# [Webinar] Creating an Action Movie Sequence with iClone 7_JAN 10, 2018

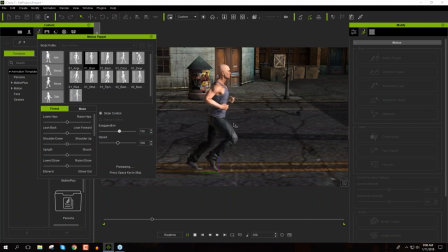[6:55]
I tend to bring the exaggeration up maybe a tad bit, like maybe to a value of 10 above. okay but what you uh the bread and butter really is in these uh these presets over here so since he's running uh you know at full tilt we'll have him lean forward a little bit
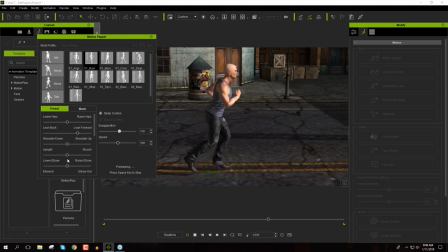[7:11]
okay so we can use this lean forward slider right here uh we'll have the slouch as well okay so we kind of you know really slouching and running over we also need to go here and uh give him a longer stride okay since he's kind of sprinting and you can notice that his
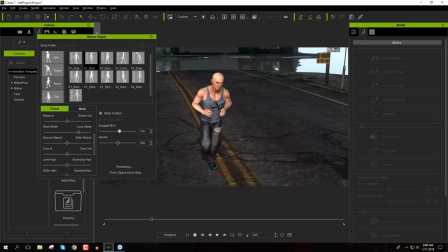[7:26]
legs will have a longer stride and again you can click and drag hold alt and right click and drag to rotate
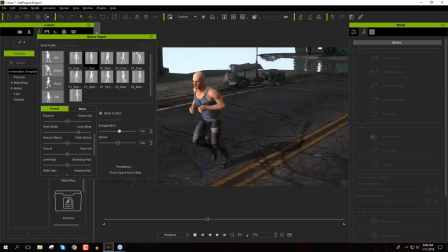[7:33]
around your character as you're previewing him like this okay so you can go from the other side you can see from the front it still looks like he's like just kind of
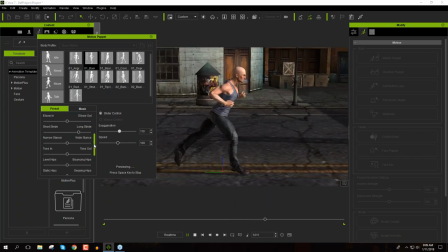[7:40]
jogging although it looks like he is running a little bit faster but there's a couple things you can add here like bouncing hips this is a really important one so this kind of brings like bounces him higher into the air with each stride so that's an important one there swaying hips I find
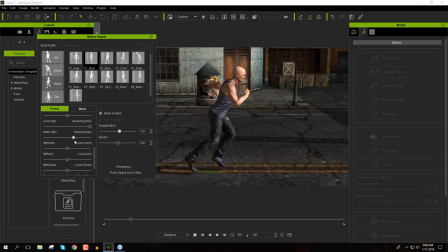[7:54]
can have a little bit of an effect I don't like it too much maybe a little bit of swaying hips there you can notice that more from the front but we're not going to worry about it let's just loosen the neck a little bit as well since you know he's running really fast
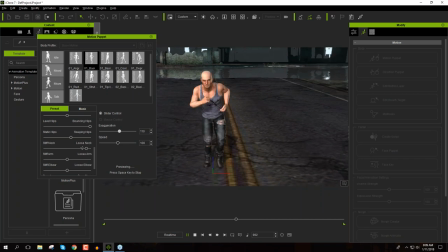[8:06]
and you know with wild abandon so he's just kind of you know moving his neck back and forth he doesn't have time to do a proper stiff neck run i guess and uh then we have swaying more so the sway more okay you'll notice this one from the front a lot so you can see he's running from side to side.
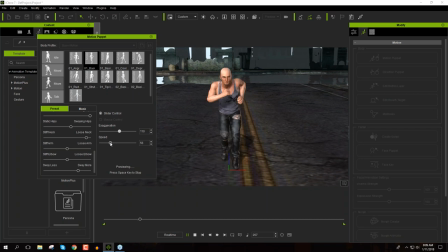[8:24]
I can actually just take note of speed a little bit since we are broadcasting live, so maybe a little bit choppy for you guys, so I'll just try and slow it down here. So swaying more and swaying less. You can see the swaying less has a huge effect, all right?
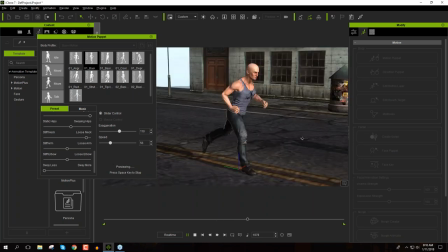[8:37]
So swaying less just seems like he's just kind of like prancing along, all right? And swaying more, a lot more dynamic movement.
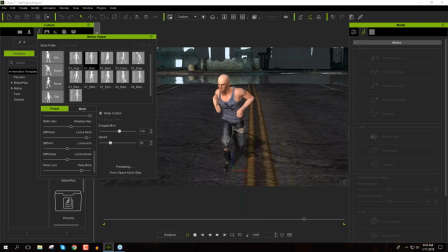[8:47]
All right, so this looks a lot more like he's sprinting, okay? Generally, that's the look we're going for okay so what we want to do here is I'm okay to record this now obviously we want to bring the speed back up to 100 we can actually adjust the speed a little bit later on as well which I'll show you in just a moment
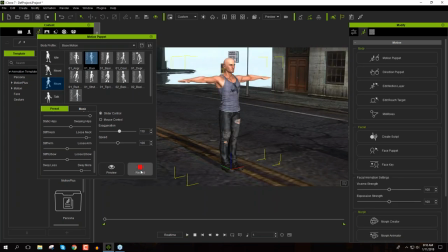[9:04]
okay don't spend too much time on this so let's go ahead and just press the record button so we have all the settings already saved here and I'm gonna press record and I'm gonna record about I don't know like 10 strides or something like that doesn't really matter so let's go ahead and press space 1, 2, 3, 4, 5, 6, 7, 8, whatever.
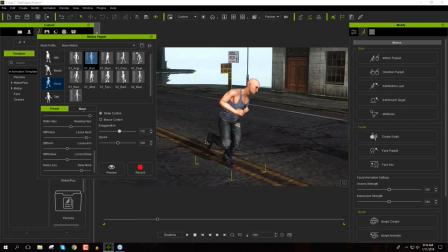[9:21]
Okay, I lost count there. All right. Okay, it doesn't really matter how many strides we have. But let's close down the motion puppet tool, rather. And let's press F3 to go into our timeline here.
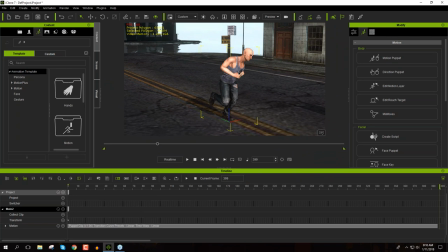[9:33]
And let's bring up the timeline a little bit here. And in our Mail2 track, we have the motion track right here. And we have the motion clip right here. So if I hold Alt and scroll my mouse button, I can zoom in and out of my timeline.
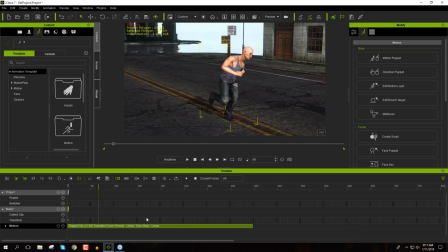[9:48]
Very important tip, holding Alt and scrolling in and out, the easiest and most efficient way, excuse me, to zoom in and out of your timeline. Okay, so now we have this puppet clip you can see right here, times 1.00, which means it's just at regular speed, one-to-one.
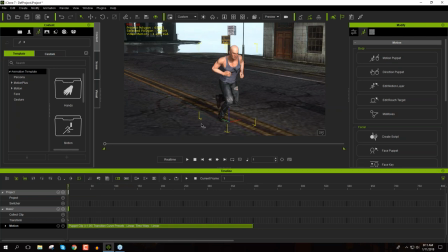[10:06]
Okay, if we want to make this a little bit faster, we can do so. But what I'm going to do first is let's go ahead and play back. You can see he's just running in place. So I'm going to go to maybe about frame 250, doesn't really matter.
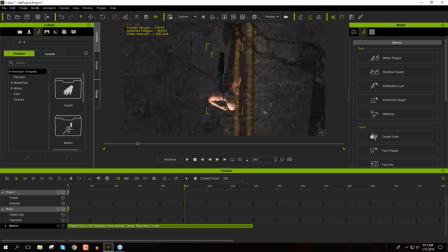[10:19]
And let's press the G hotkey. If you press the G hotkey, that gives you like an overhead view of your character. You can press A, S, D, and F to get side views of your character. And G will give you the overhead view. And also J is a useful one for zooming in on the face.
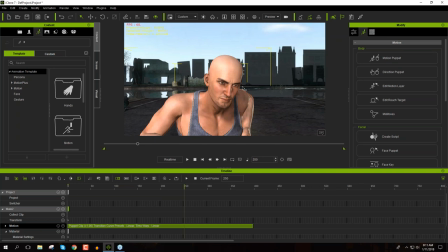[10:36]
So those hotkeys are really useful, your home row basically. I use the F key all the time.
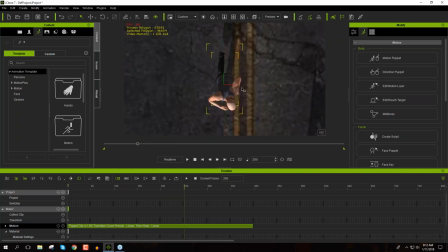[10:40]
You can use it for props and everything too.